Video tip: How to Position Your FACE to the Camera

Hey everybody, it's me again! This is Coach Tara from CoachTara.com and have you ever wondered what on earth is a really good angle for your face when you're making video? Now whether you're doing a Facebook live or whether you're using your cell phone out there in the world and making a video only live, I I fly, flew in mouth. You see it? Oh my God, it's disgusting. Oh my God. Worse has happened. Okay, so that's what the beauty of life is, right? I get to have crazy things happen right in front of you and I can't do anything about it. Okay, I see this mistake an awful lot and I don't know if you're making this mistake. However, because I'm doing a lot of live video here, I am looking at that. I'm noticing it for myself. So what I wanted to talk about is what the proper angle your face should be to a camera when you're making a video.
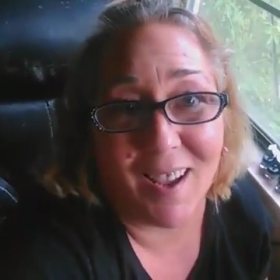58s
Now, I see a lot of people doing this and talking like this.
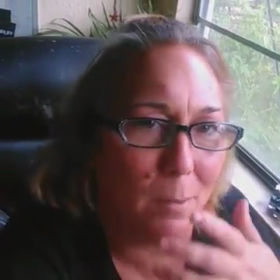63s
And yeah, you might look better like this maybe.
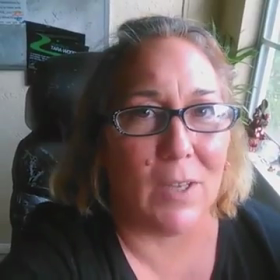68s
But the psychological impression that it's leaving on the person that's watching your video is not beneficial to you.
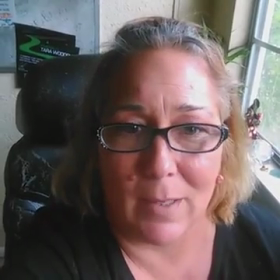74s
Especially if you're using video for marketing. Okay? So you want to be real careful of that.
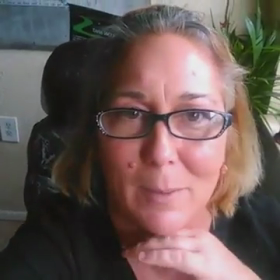80s
Don't make video like this. I know I look like I don't have a double chin here and maybe my lighting is really beautiful
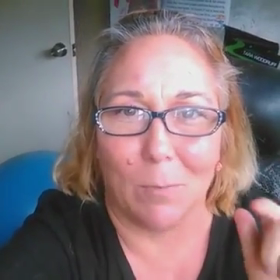87s
but the psychological impact is not what you want if you're using video for marketing okay
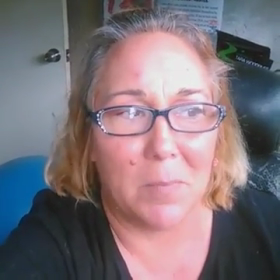92s
it's not what you want this is kind of um this is what I call the porn star look
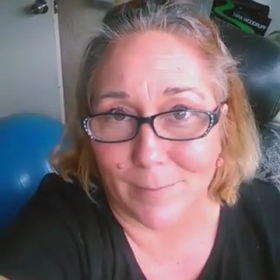99s
okay do the math figure it out not good okay and then you've got this most people that use laptops to make video and they're using their cameras
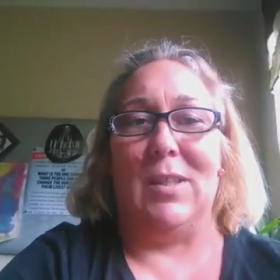111s
on top of their laptop kind of this angle right here or they're using the laptop can you can't hear it turn it up it's my phone
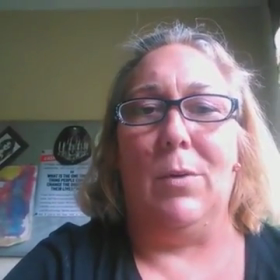118s
you just got to turn it up um when you when you're doing that and you're you're
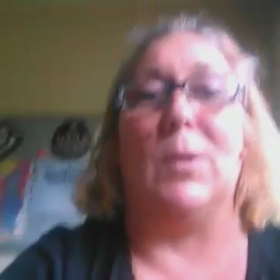126s
on a laptop and you're looking at the camera and you're making a video this is what's going on not
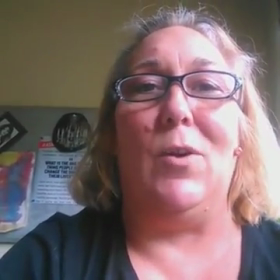132s
an attractive point of view even Even if you are so beautiful,
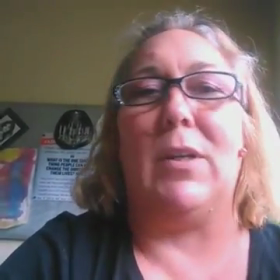137s
even if you are the perfect weight, even if you're all this stuff and your makeup is perfect and your hair is done, you can still see your boogers.
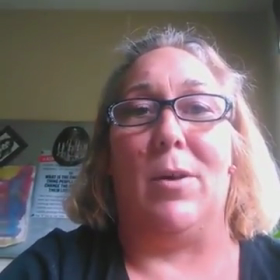147s
Okay, cool. You can still see your boogers. It's not, it doesn't matter anything.
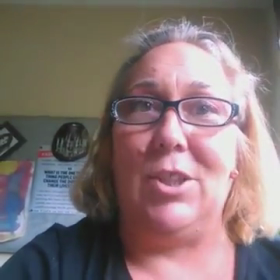153s
This is not an attractive thing. Now psychologically, what this is saying is I'm dominating you.
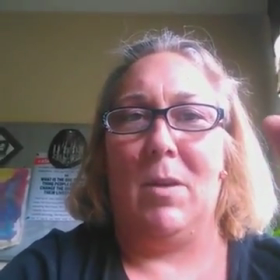160s
You must listen to me. I am smarter. I know more. I'm betterer. Addison, go light down.
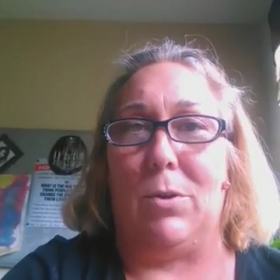170s
And that is not the kind of relationship you want to have with your customers or with your prospects using video, especially for marketing.
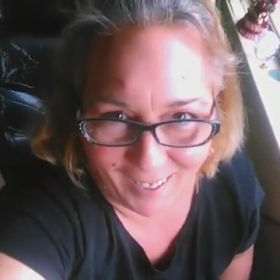178s
Okay, so we have porn star. Hi, I just wanted to show you this.
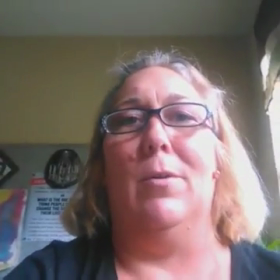184s
And then you have dominator. Neither one of them are good.
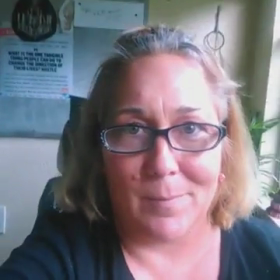188s
What you want for a perfect place is slightly above your eyeline.
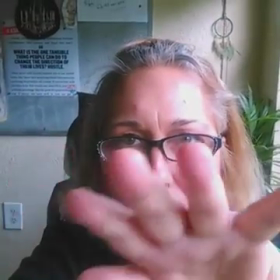195s
You want your camera to be at like a 45 degree angle to your eyes.
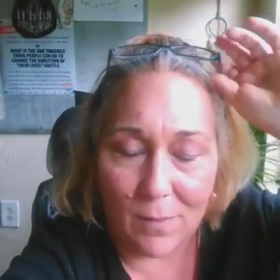200s
You do not have the dominating effect.